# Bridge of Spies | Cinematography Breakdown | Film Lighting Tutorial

Hey everybody, my name is Anthony and I'm happy meeting you again on our next Lighting Game Breakdown. For those of you who just came across my channel, welcome to Lighting Game videos where we go through some examples from movies and commercials, breaking down the lighting, framing and finding some interesting ideas that we all can take away from these nice examples to be better cinematographers, videographers and video creators ourselves. You can find previous episodes and breakdowns right here. We were analyzing shots from Peaky Blinders and No Country for an Old Man. Check them out and today I think it's the time to take a look at a scene from Bridge of Spies, debuted by Janusz Kaminski. If you like this content, please consider subscribing, motivates me doing more breakdowns for you guys, and I'm really happy you like them.
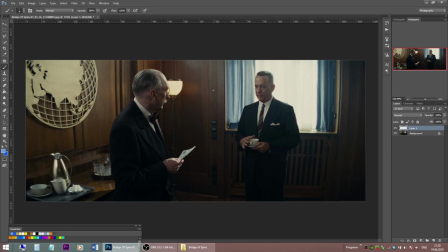And now let the lighting game begin. Let's start with the day interior scene. And here the CIA boss, the director of Central Intelligence,
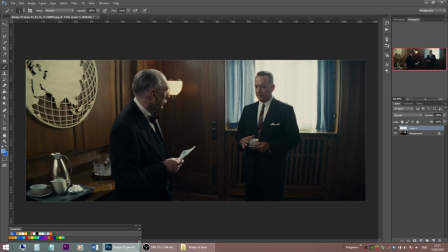is having a conversation in his office with the main hero, the lower played by Tom Hanks. This is a medium two shot and we are looking into the window which is acting as a key light for the CIA director.
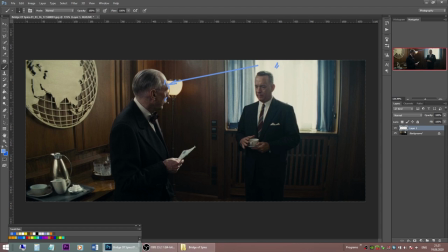We will see it later on. The movie was shot on film and we see this nice highlight roll off on the window, shooting on digital cameras now and having similar scenes for the day.
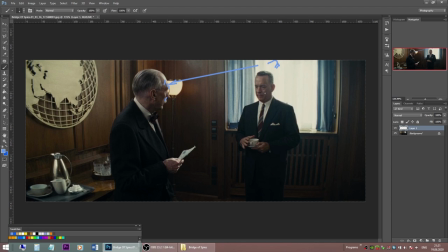No matter whether you shoot on real location with the Sun coming through the window or it's a studio build and you're setting a powerful light source through diffusion, make sure you don't blow out the highlights. We don't want to see giant white blobs instead
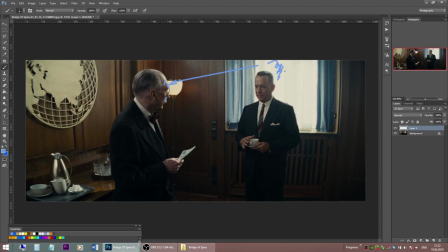of windows but rather smooth highlights with probably some details. The production design helps a lot here by providing additional layer of diffusion
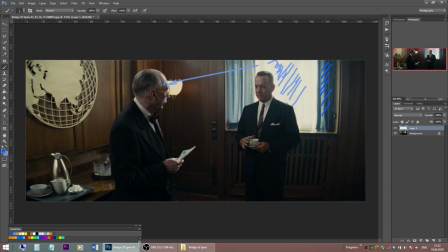in the form of this white curtain and nice two dark curtains right and left to keep the light from the window under control, don't let it spill into the walls. We don't have too much spill in there.
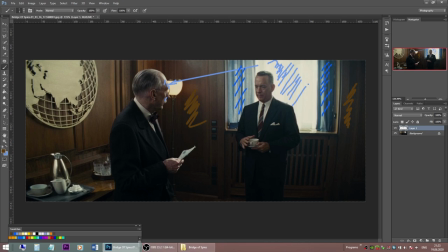Speaking of the walls, there's nice and dark wood, soaking up all the light bounce in the room, helping with contrast and making the cinematographer's life easier.
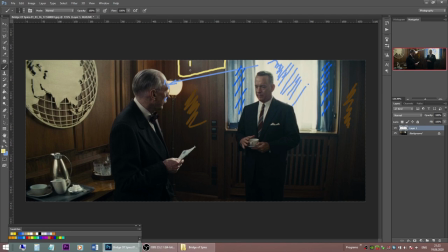For Tom Hanks Key Light, we're rigging a softbox from above, probably a softbox with an accurate, because Janusz Kaminski likes accurate, giving his key light right here.
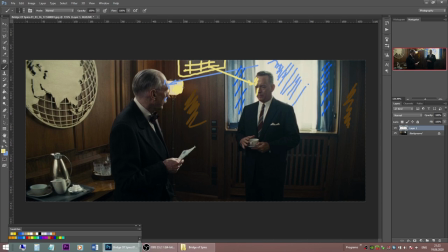It's slightly warmer than the window light, it's soft and diffused and motivated by this practical lamp on the background. So we pretend that this practical lamp, which in reality is dimmed way down,
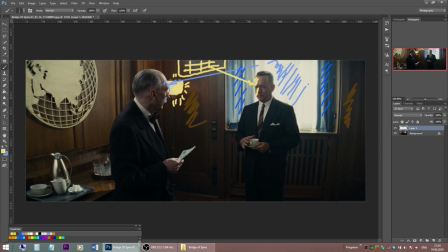not to draw attention to itself is providing this light, this key light, whereas in reality it comes from much bigger and stronger source from above. In this shot there is not too much contrast on their faces and
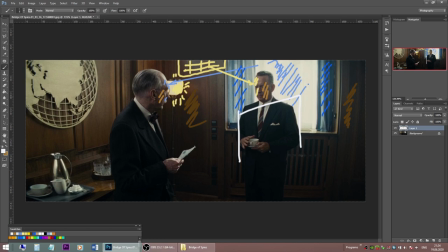I assume there is a white bounce placed somewhere here. Maybe 8x8 frame or 6x6 bounce frame.